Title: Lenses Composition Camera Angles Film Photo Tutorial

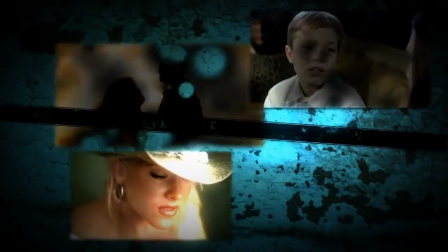Hi, my name is Antos, and today we're going to talk about some basics, when it comes to camera angles and framing.
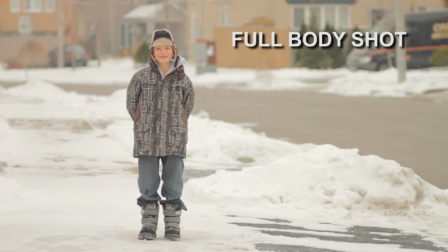The full shot or a full body shot includes the feet in the frame. For this type of shot, remember to never cut off just the feet. In fact, it's bad practice to cut off your subject at your knees and below.
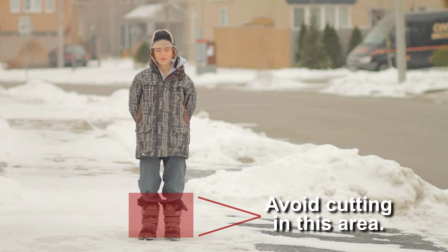It may look like you basically did it unintentionally or by mistake, like you can see here.
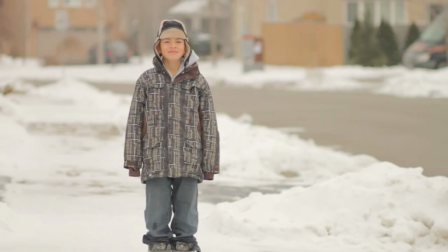It also just looks awkward when the person's legs are cut off below the knees. Now, this in fact is not a rule by any means. In fact, I don't really think there are any rules in film. But it's just, bad practice. If you're gonna frame your subject like this, then you better have a good reason for it.
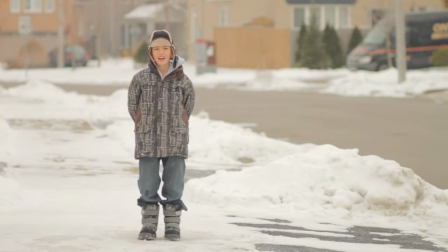Otherwise, it will just confuse your audience, and it will just simply look like you don't know what you're doing. So basically, for a full body shot, you should, stick to something like this.
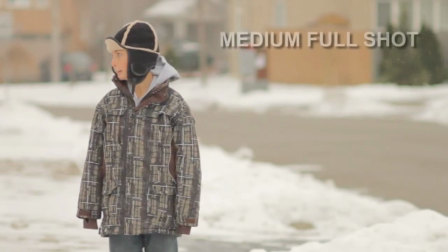Next shot is a medium full shot.
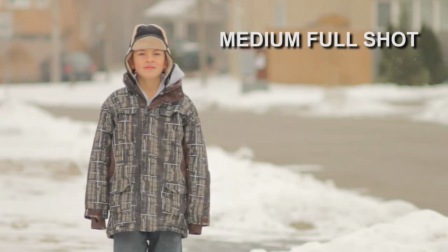That's when you go in a bit closer, and it's usually also when you cut off your subject somewhere between the knees and the waist.
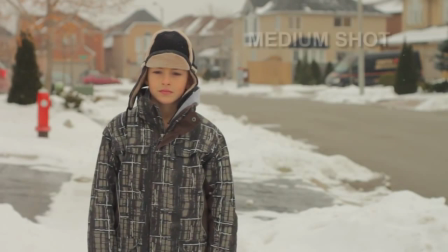Once you frame up above basically the waist area, that's called a medium shot.
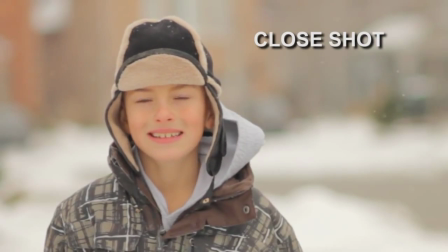After that, we move in for a close shot. That frames from around the breast area and up.
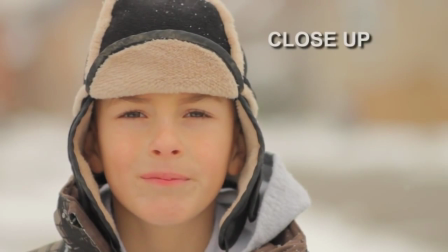And then this here is a close-up, which basically frames mainly just the subject's head.
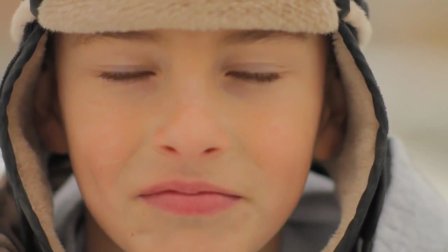Once you move in even closer, where you start to cut off the forehead or the chin, that's usually referred to as an extreme close-up.
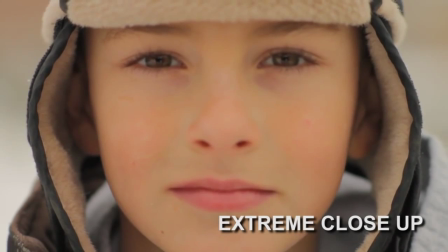Even once you move in to just frame the eyes, for example.
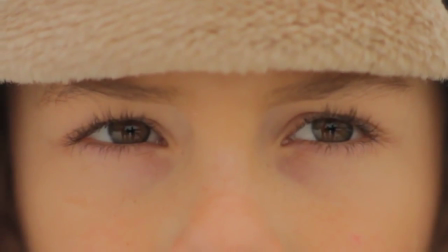Now, what you got to remember is that there is no standard by which to go when naming these type of shots.
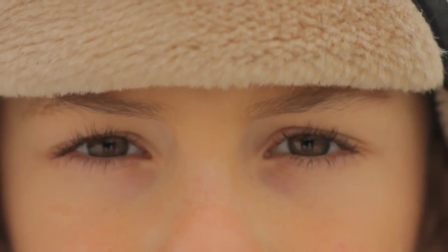These are simply the names that I use. There are others out there that use different names. What's important is that you know what type of shots you want to get.
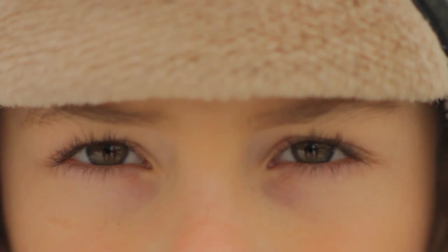So, when you're planning your shots or doing your storyboards, you always use the same names for the shot types. So you basically don't end up confusing yourself later on down the road when you go back to look at your notes or your storyboards.
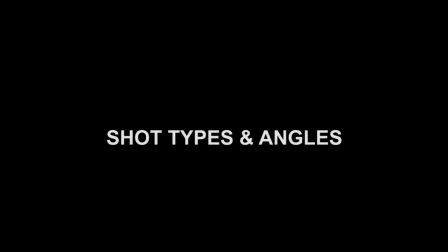Next, we'll talk about the types of shots or angles, like over the shoulder or a two-shot.
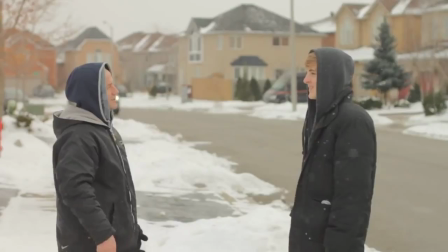These are most commonly used in a scene where two characters are talking to each other. These shots refer more to the angle than what the exact framing is.
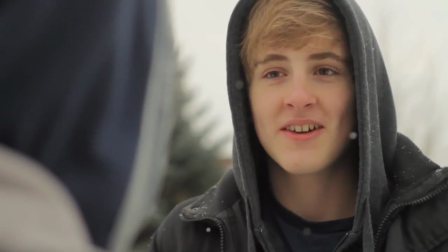For example, you can have a close-up over the shoulder, or a medium over the shoulder, like you see here.
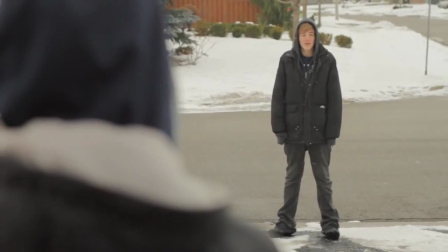And you can even go to a full body over the shoulder. Same goes for the two-shot.
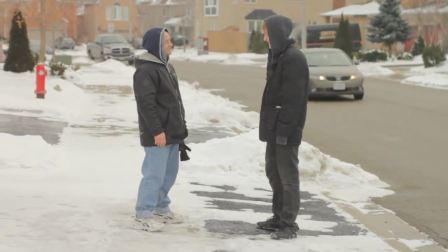Here we have a full body two-shot, and then a medium two-shot, and then a close-up two-shot.
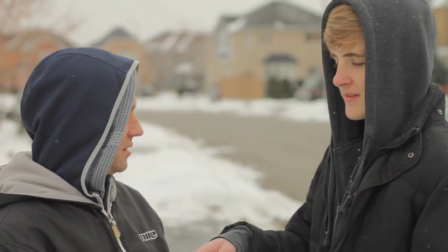Or, you can also have a 3 or 4 shot or whatever, depends on how many characters you have in your shot.
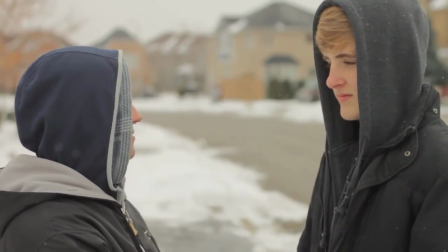Other shot types you might hear about are an insert or a cutaway,
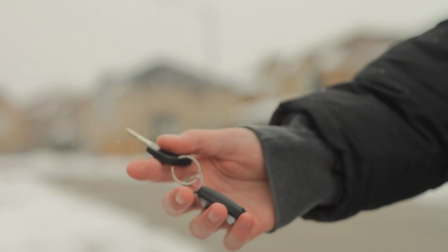which is basically a close-up on a part of the scene, or, it could be a POV of one of the characters, maybe seeing basically a certain detail in that scene, like we see here, where one of the characters passes the car keys to the other.
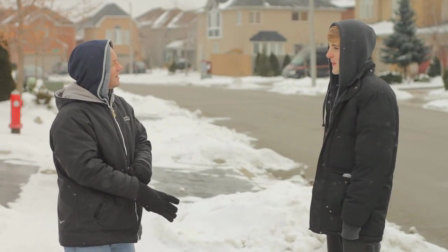And many times people ask me what size lens should they use to get, for example, a good medium shot.
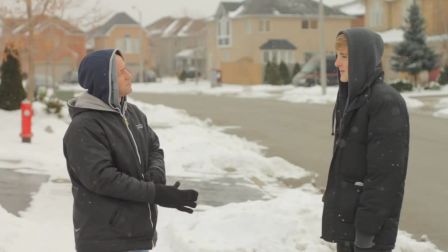And really, there is no one correct answer. The types of shots or the framing really have nothing to do with the lens.
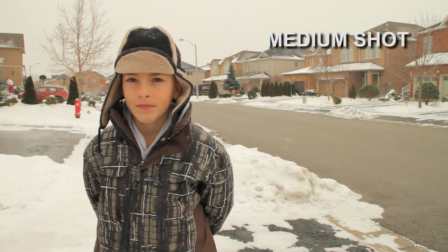For example, you can have a medium shot that's shot using a wide-angle lens, such as this 16mm Canon lens that I'm using here.
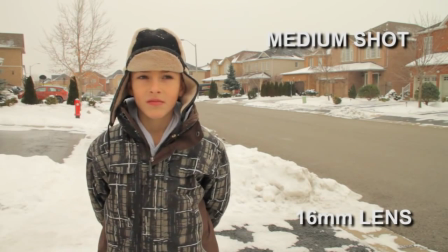Or you can have a medium shot that's shot using a 50mm lens.
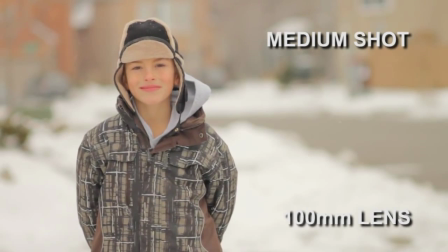Same if you use 100mm or even a 300mm telephoto lens.
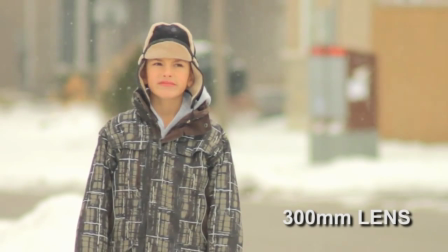They all produce medium shots. But of course, each of those lenses gives that shot a different look and effect.
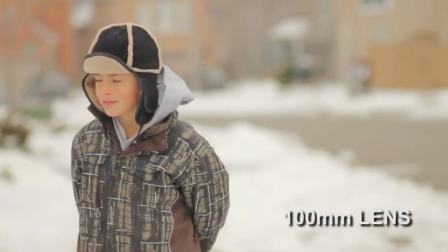The framing doesn't change, it's just a perspective. So remember that shot framing has nothing to do with the lens size.
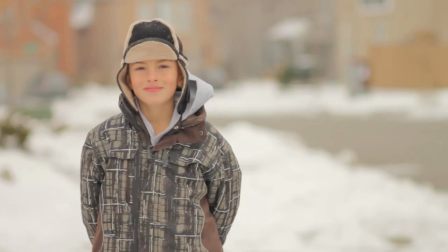And the only way you'll ever really know what type of lens to use in your scenario is once you have a lot of experience going out there and filming.
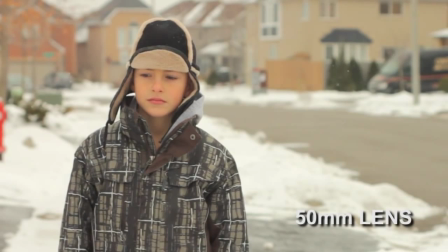Just trying out different types of lenses and experimenting.
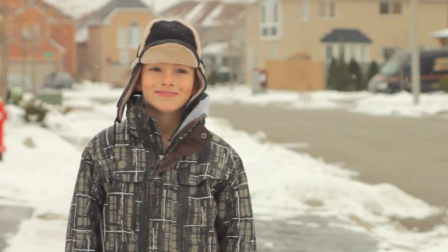Then, afterwards you should come home and compare what kind of effects you got using various lenses on different types of shots.